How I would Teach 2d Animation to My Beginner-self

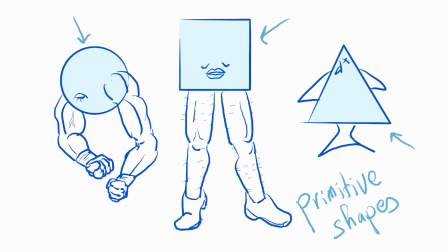4:05 The reason is I want to flex about my form drawing, but I also want you to understand the importance of learning how to animate these shapes properly, before moving to complex shapes.
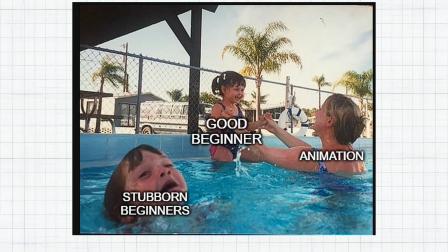4:12 Fortunately, animation is a very humbling discipline. If you ignore the basics, it's going to be very rude to you. The problem stubborn beginners face after skipping form drawing is non-consistent drawing in their animations,
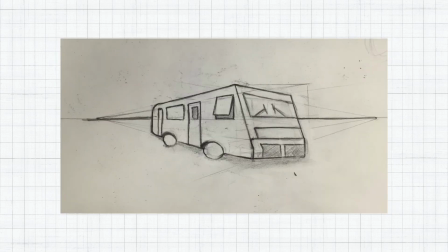4:21 difficulty in animating objects from different angles, and obviously bad perspective and solid drawing, and so on and so forth. How was a stubborn beginner runs? I'm sure I would have lost much less time if I put more effort into animating primitive shapes.
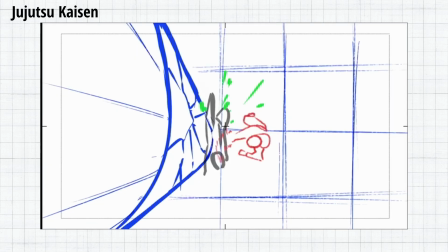4:33 It can look boring at first, but it's essential to properly animate complex shapes like characters later. Because what are characters but many primitive shapes attached together?
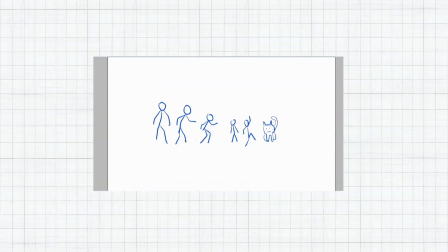4:41 So if you don't want your animation to look like a reverse evolution process, don't skip form drawing. Before moving to the walk cycle tutorial, let's talk about something beginners tend to neglect. The essence of animation is tricking the viewers into believing that what they're seeing makes sense. One way to do that is to showcase believable physics, and for that you need to properly communicate the weight of the character and objects. You can add weight to your animation by showing how your subject reacts to its environment.
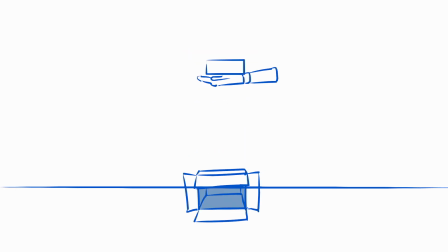5:02 A card box falling on the ground has a different reaction than a brick or a balloon filled with water.
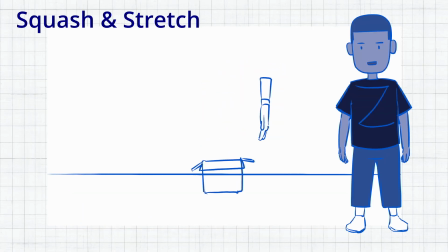5:08 Squash and stretch is the name of the principle of animation involved here. Soft bodies are more influenced by speed and impact.
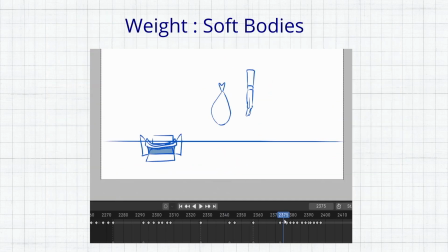5:14 When falling, the bottle balloon starts to stretch when reaching full speed, and squashes at the contact with the ground. Rigid bodies like the brick don't really care about that. Their shape remains unchanged when subjected to speed, but they can break or transfer the energy to what comes in contact with them. Let's put what we've learned to practice. If you've skipped the beginning, the answers to your future questions are in the past.
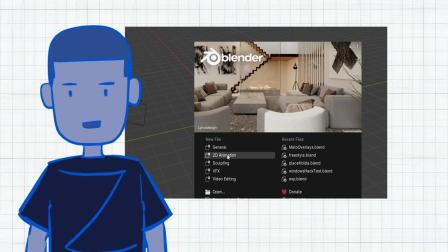5:33 All cycles can be as hard or as easy as you want it to be. We want it to be easy, so let's do something basic any beginner can replicate. First, let's agree on a simple character. Always choose simple character designs when practicing animation. You don't want to have to draw too many details 100 times.
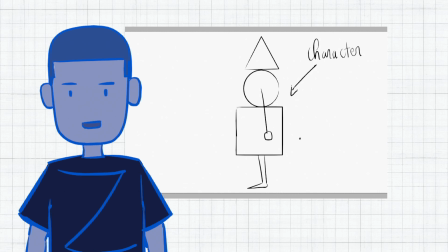5:46 We won't have to. This walk cycle is only going to last for 8 frames in total. This is our reference image.
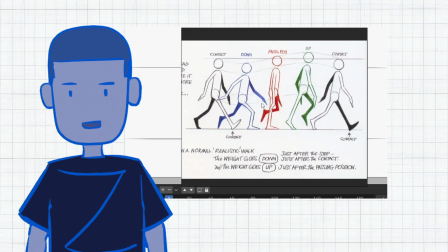5:51 It's a breakdown of all the main poses involved in the walk cycle. Replicating these exactly in the order they're drawn here will give you a walk cycle, and that's what we're going to do. I'm using Blender by the way, but the software you'll use doesn't really matter. First I'll draw 2 lines that will serve as a guide for the position of the feet and the head, so we can have the right size on all drawings.
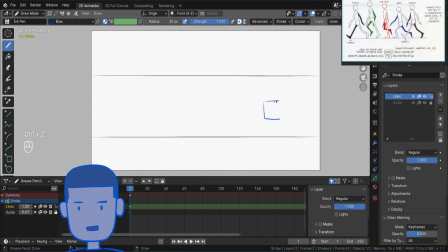6:07 Now in the second layer I'll start by drawing the first pose, which is called the contact pose, looking at the reference image to make sure we do this right. It doesn't have to be the exact same position, so you're free to move the arms further if you want, or even keep them still.
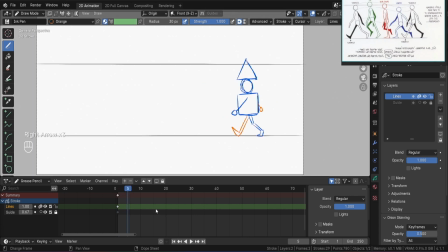6:19 Then about 4 frames later I'll create a new keyframe and draw the down pose, which is when the head is at its lowest height during the walk cycle.
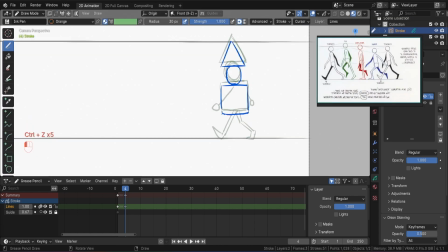6:25 I chose to place this keyframe at this distance because I know by experience it will give me the right timing I'm looking for. But if you figured out the timing of your animation for the first time, you can try to get a video reference of the action you want to animate, and then use the same timing, or just break down the animation into key poses with a constant timing, and move keyframes closer or further apart and see what looks better.
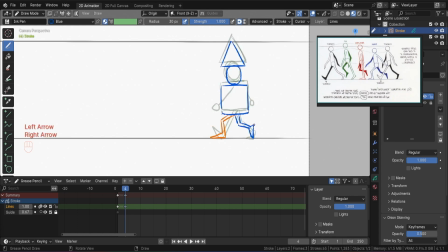6:44 It's worth mentioning that I'm animating with a frame rate of 24 frames per second.
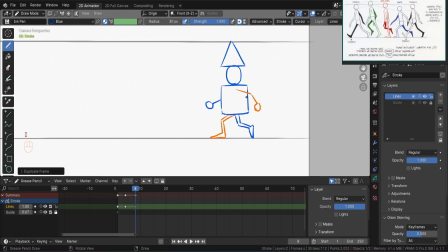6:48 Okay, now let's do the same for the third pose called the passing, which is the second most important pose of the walk cycle, because you can have a walking motion just with 2 contact poses and a passing pose. It won't look realistic though. This time I duplicated the previous keyframe, so I won't have to redraw everything from scratch.
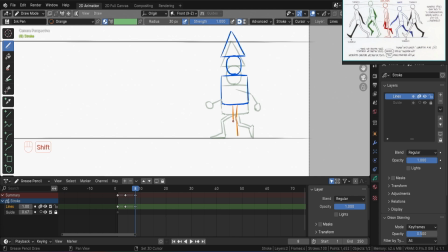7:02 This helps also keep the drawings consistent. So here the character's head is a bit taller than the contact pose, since he's taking support on his contact leg to bring the opposite leg forward. And you can see both arms are close to a neutral position around the body, as they're following the passing motion in the opposite direction.
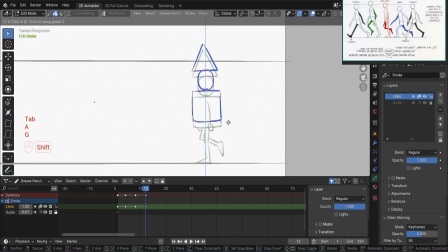7:16 Now the next pose is called the up pose. And as you can see on the reference images, when the head is the highest, since the character is pushing on his standing foot while the opposite leg is preparing for the next contact pose. And as for the previous pose, the arms are also moving in the opposite direction, getting ready for the next contact pose.
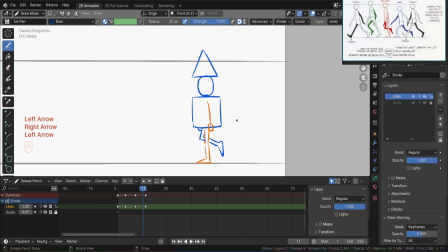7:32 So now we have drawn all the poses we need for the walk cycle, which are in reality just 4, because you can clearly see that the contact poses are the same here.
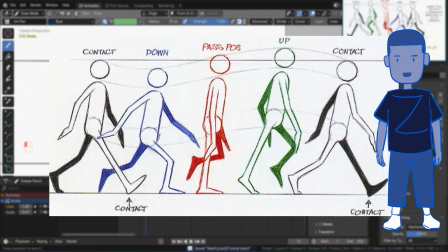7:39 So we just need to flip the one we have already drawn at the beginning to continue the walk. And obviously that's also what we're going to do for the other poses until the walk cycle is complete.
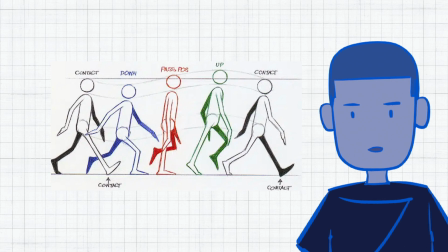7:47 Because for a walk cycle to be complete, the beginning needs to meet the end, so we can loop this forever.
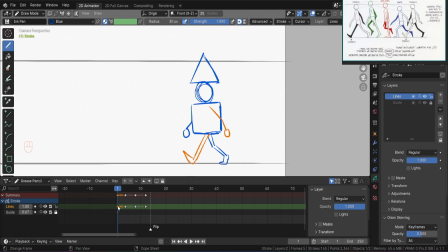7:51 To flip the poses, we can just copy the original pose and modify the legs and arms, and we're keeping the same timing.
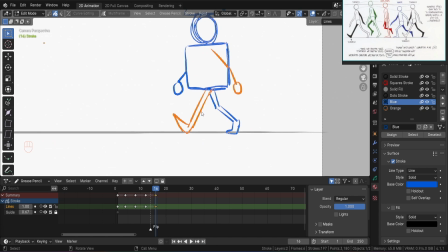7:57 In Blender I can just give the blue color to the previously orange leg, so I don't have to redraw it.
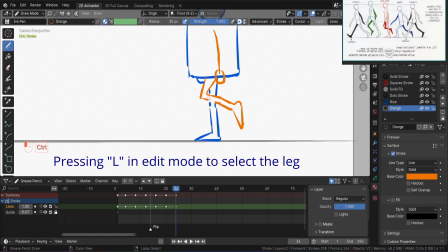8:02 But on some frames like the passing pose where the legs are overlapping, I'll have to redraw it.
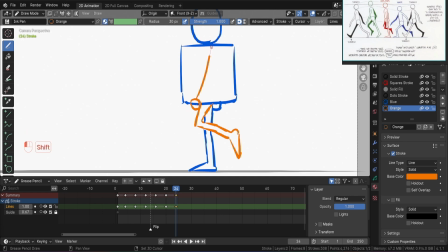8:06 Let's do that for all the poses until we reach the final pose, which will be the up pose, because we don't need to redraw the contact pose again, since this is a cycle.